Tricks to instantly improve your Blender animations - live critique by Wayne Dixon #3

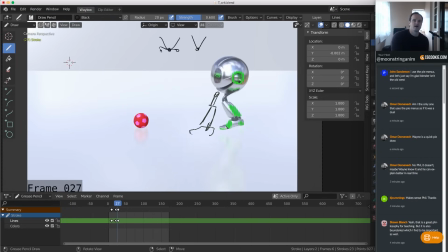So your graph editor, round out these corners here, right, to make it smoother down there. Okay, here, frame 33. What's happening with your foot?
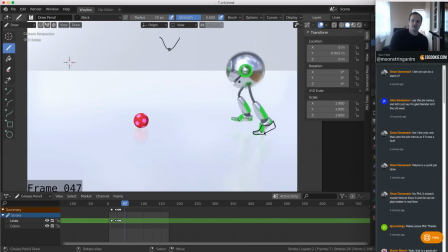See this here? There's no weight there. We need to show that weight. All right, and the other thing is this pop down. Let's draw the path.
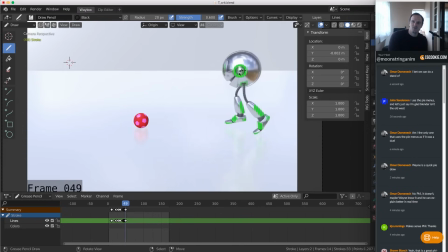Tell me which frame goes wrong. So if I was to draw that, it looks like that, right? So we want it to look more like, oh, actually that's a little bit too rounded.
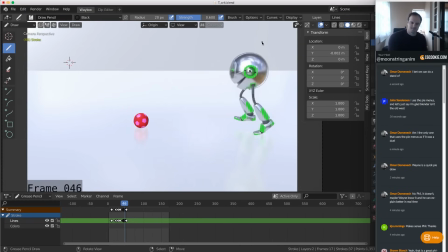So let me just undo that. So we want it to be more like that, all right? So shift this guy back a little bit and then round it out.
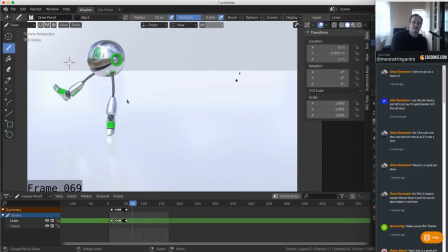Pachow. Here is too fast. 69. Popping down here, right? So you probably need a frame before frame 70, one in the middle, right? And we want it to be slowing down. So when we're doing spacing, it's like, where are we fast and where are we slow?
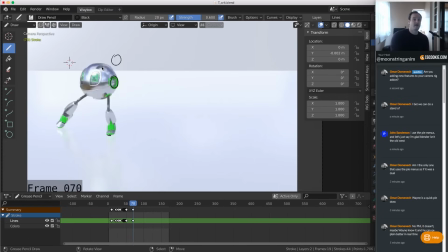So this is our contact frame. We can tell because his toes on the ground. Excellent for that. Then he's coming down, but he's still decelerating. So we want his spacing to be kind of, if here are your three spacings of his ear, let's call it an ear.
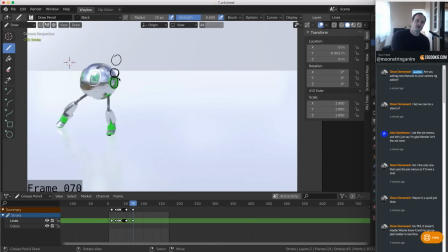I'm not sure if it's right. You want it to be closer to this guy. So you want it to be here rather than here, because otherwise it's slowing down and then it's speeding up. If the spacing is like this, it is slowing down. So it's going from here to here to here. It's slowing down. So add an extra frame there.
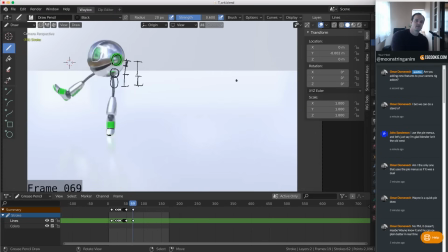And then again, we're going round. So we're going straight rather than around. So this is going pacha. If we can round that out a little bit, so maybe, you know, shift this a little bit over screen right.
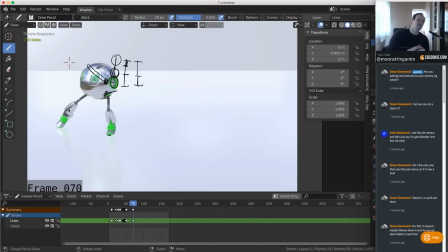Doesn't meant to be directly, I said screen right, and I drew an arrow down the wrong way. Let's go eraser. Let's go draw. So screen left.
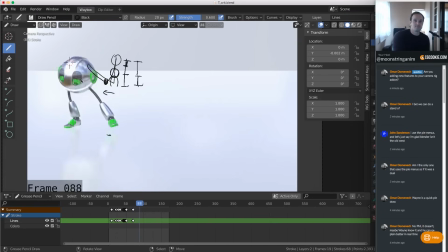I swear I know my left and my rights. So this is good. Now the walk it feels like he's floating along a string, and there's no ups and downs.
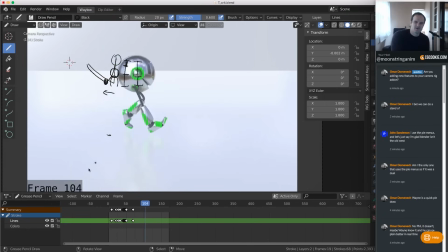There's not enough ups and downs. And the spacing, let's just get rid of our... So yeah, I love how you are rolling onto the foot. That's really good, except good. Here, you can keep that in the same spot.
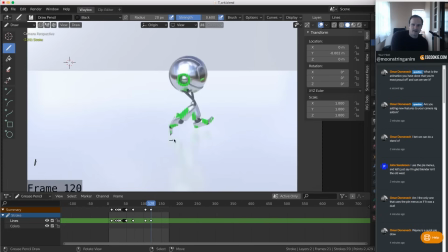So it's it shifts a little bit back when it should be, you know, a little bit screen right. And here, I think you can probably get rid of a frame. Now remember when I said get rid of a frame, it's like reduce the timing and then adjust the spacing.
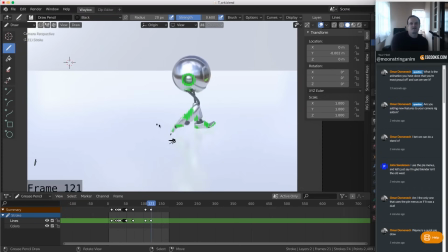So here how the foot is slowing down. Track the ankle. Tell me which frame is out of whack. Can you see that?
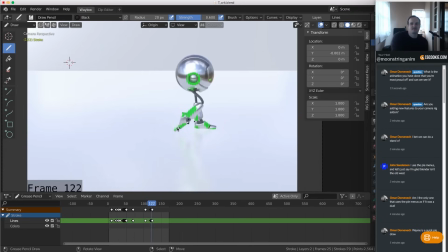So delete the frame. I reckon delete this one, frame 122. And this is going to be the same on the other side of the cycle as well. Pacho, here, look at the spacing on our foot.
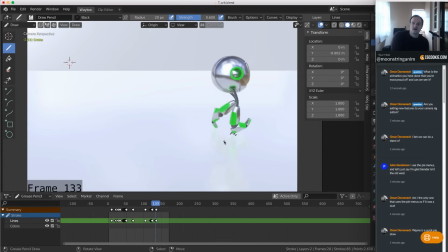I can't tell which one's the contact frame.